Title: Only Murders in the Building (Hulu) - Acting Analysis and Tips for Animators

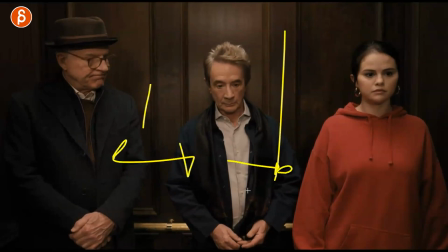This could be on stage, and imagine the curtain, like in front of him there's a curtain, it opens up, and maybe in the background you can hear the applause of all the people,
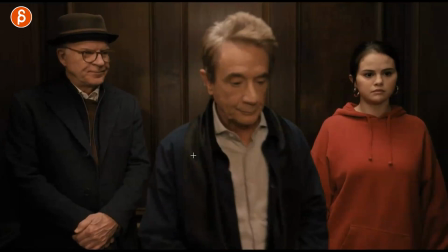and okay they're getting ready to go on stage for a speech for a concert whatever and then maybe they have
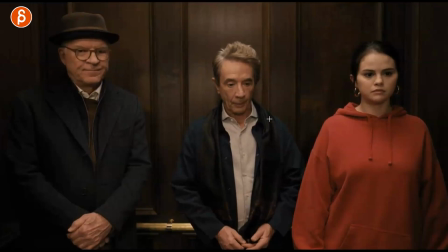to pretend to be all happy like a happy trio but behind the scenes it's all tense you can see that the seriousness the clenching here so that
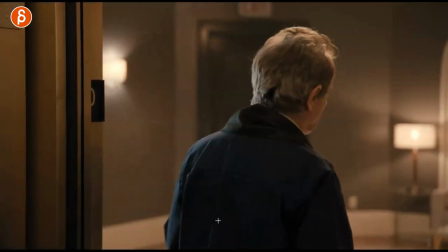could be potentially a cool setup but i love this here goes out it's a serious moment where he wants to talk about something just as he
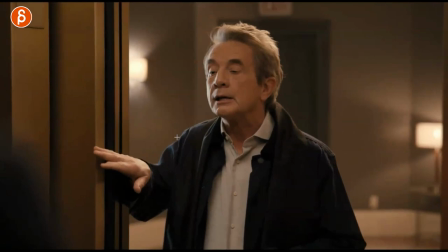starts you have that happening and i love that because that could be he could say something but he doesn't want to you know intrude and bring out the hand here so maybe the door doors closed before he can say his piece or it's a moment where it's a serious moment and that adds
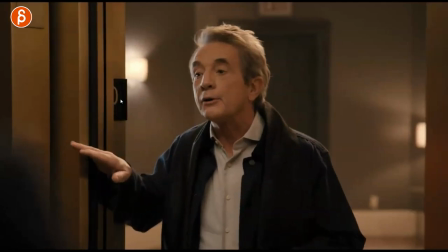some comedy in terms of him struggling with this and whatever you want to do but i like that that the door here kind of breaks up that moment of okay i want to tell you guys something and then this happens and then as you come back you can see this he just had
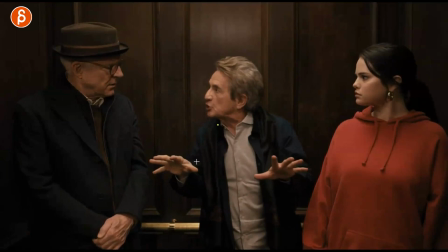that idea he goes okay guys guys guys and you can see the difference again arms are out now it's open fingers are open he's much more open to let's do this he's still kind of like i know what you're doing and she is leaning away from him you can really see the relationship
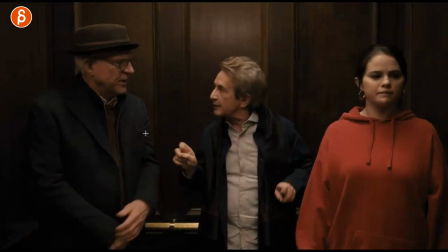there and then as they are a bit more on the same page as they usually are you can see his arms are opening up it's kind of cut out before but it's like oh yeah yeah yeah eye contact she turned away from them and then what happens too is that it cuts now
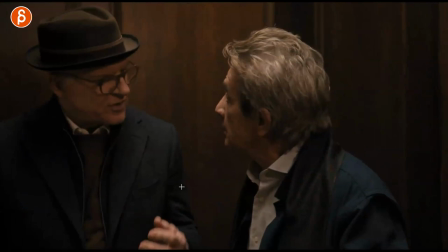they are alone in frame because they are together they're on the same page they want to do something together cut to her now being alone in
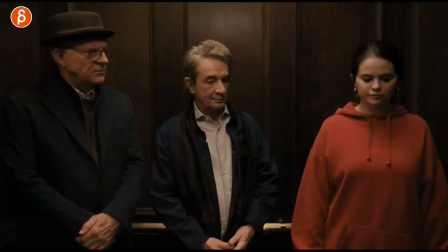frame where she is not with them so first we start with three people and then we have two and one so that cuts and that change of
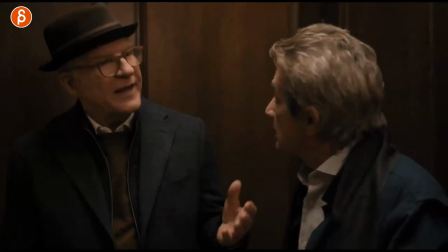composition also changes like the whole feeling of the shot and how they are together and she's alone in all of this this
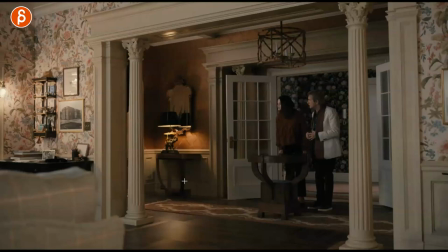scene is awesome i love him watch what he does they're trying to they're trying to see what's going on they're not supposed to be in here you can see that they're not taking they're like legs together with a slight lean. They want to peek in, but not too much. Same with her. Like they're not supposed to be here. So the body just has a slight lean forward. And then they hear a sound.
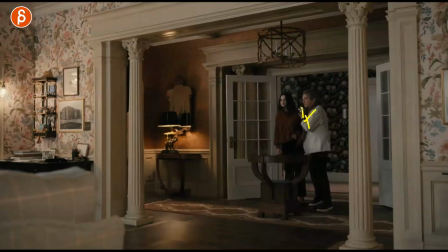And then you see the, whoa. And he goes straight towards her for protection. You think, oh, that's sweet. But then he goes behind her and says, okay, like I'm going to use you as a shield. And not only that, and I'm going to zoom in here.
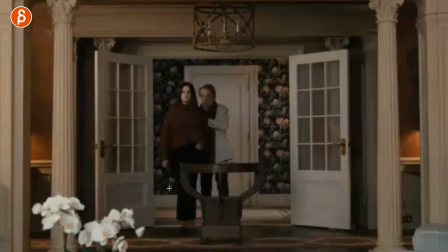Look at what he is doing. He pushes her forward. Such a turd. I love this. first he goes up behind her going okay you can protect me then you go first and it's not just by telling her it's just a
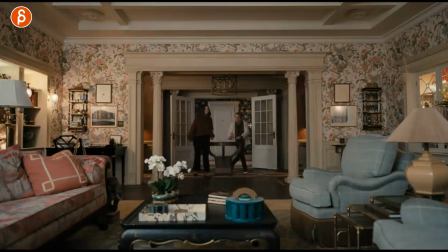it's a full-on push go go first and even then he's like punching over i don't want to know i don't know what's going to be in here he's you know again you could do a walk where he's walking straight totally different feel versus this we have kind of very
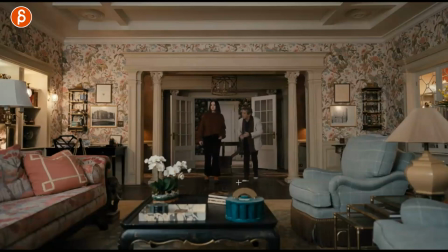very careful steps with a heel and this is really high it's it's different than a casual walk or maybe the the foot goes maybe this high he's straight up so again just in this the relationship between these two what does he do to her and you can see that quickly really did you just
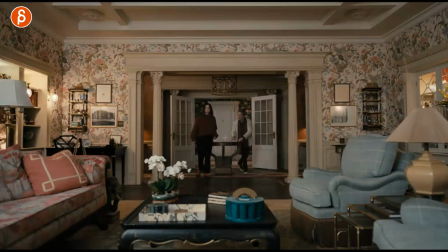do that and then the way he continues the contrast and the height so again if you have two characters think about all of that are they supposed to be the same height or not he could be but maybe should he hunch over and why so is he is he concerned is he nervous and
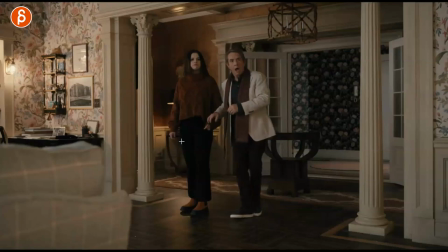so on and there's a great moment too but this again scares them as he goes back he has the moment of hold me okay okay but we can continue and i mean there are somewhat friends throughout the show so this is also something that if they would be strangers this could be weird but they still
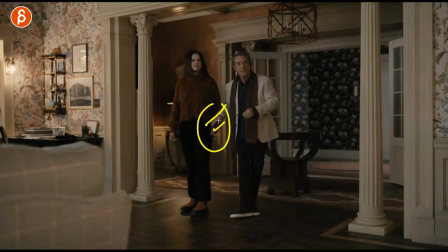know each other well enough that there's a familiarity between the two so think about that too if the character leans onto someone or holds this or whatever it is like a slight hug whatever it is if there's a distance or this that's going to change how we perceive
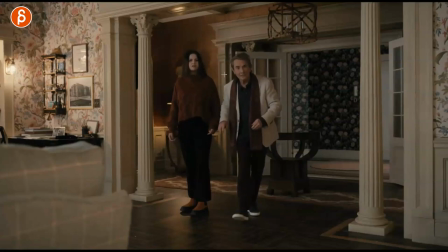those two characters so again if you have two characters think about how they are in relationship to each other right or is there a distance or not what's their posing are the gestures any familiarity in terms of behavior and looks and all that good stuff last one is this and it's pretty
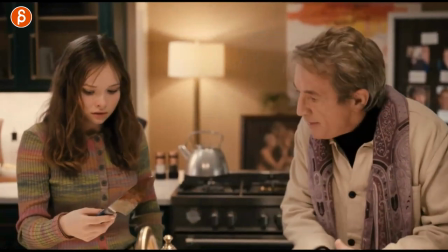short but he wants to grab the knife says no no no watch out for the prince and he uses this and then as he grabs it he's really not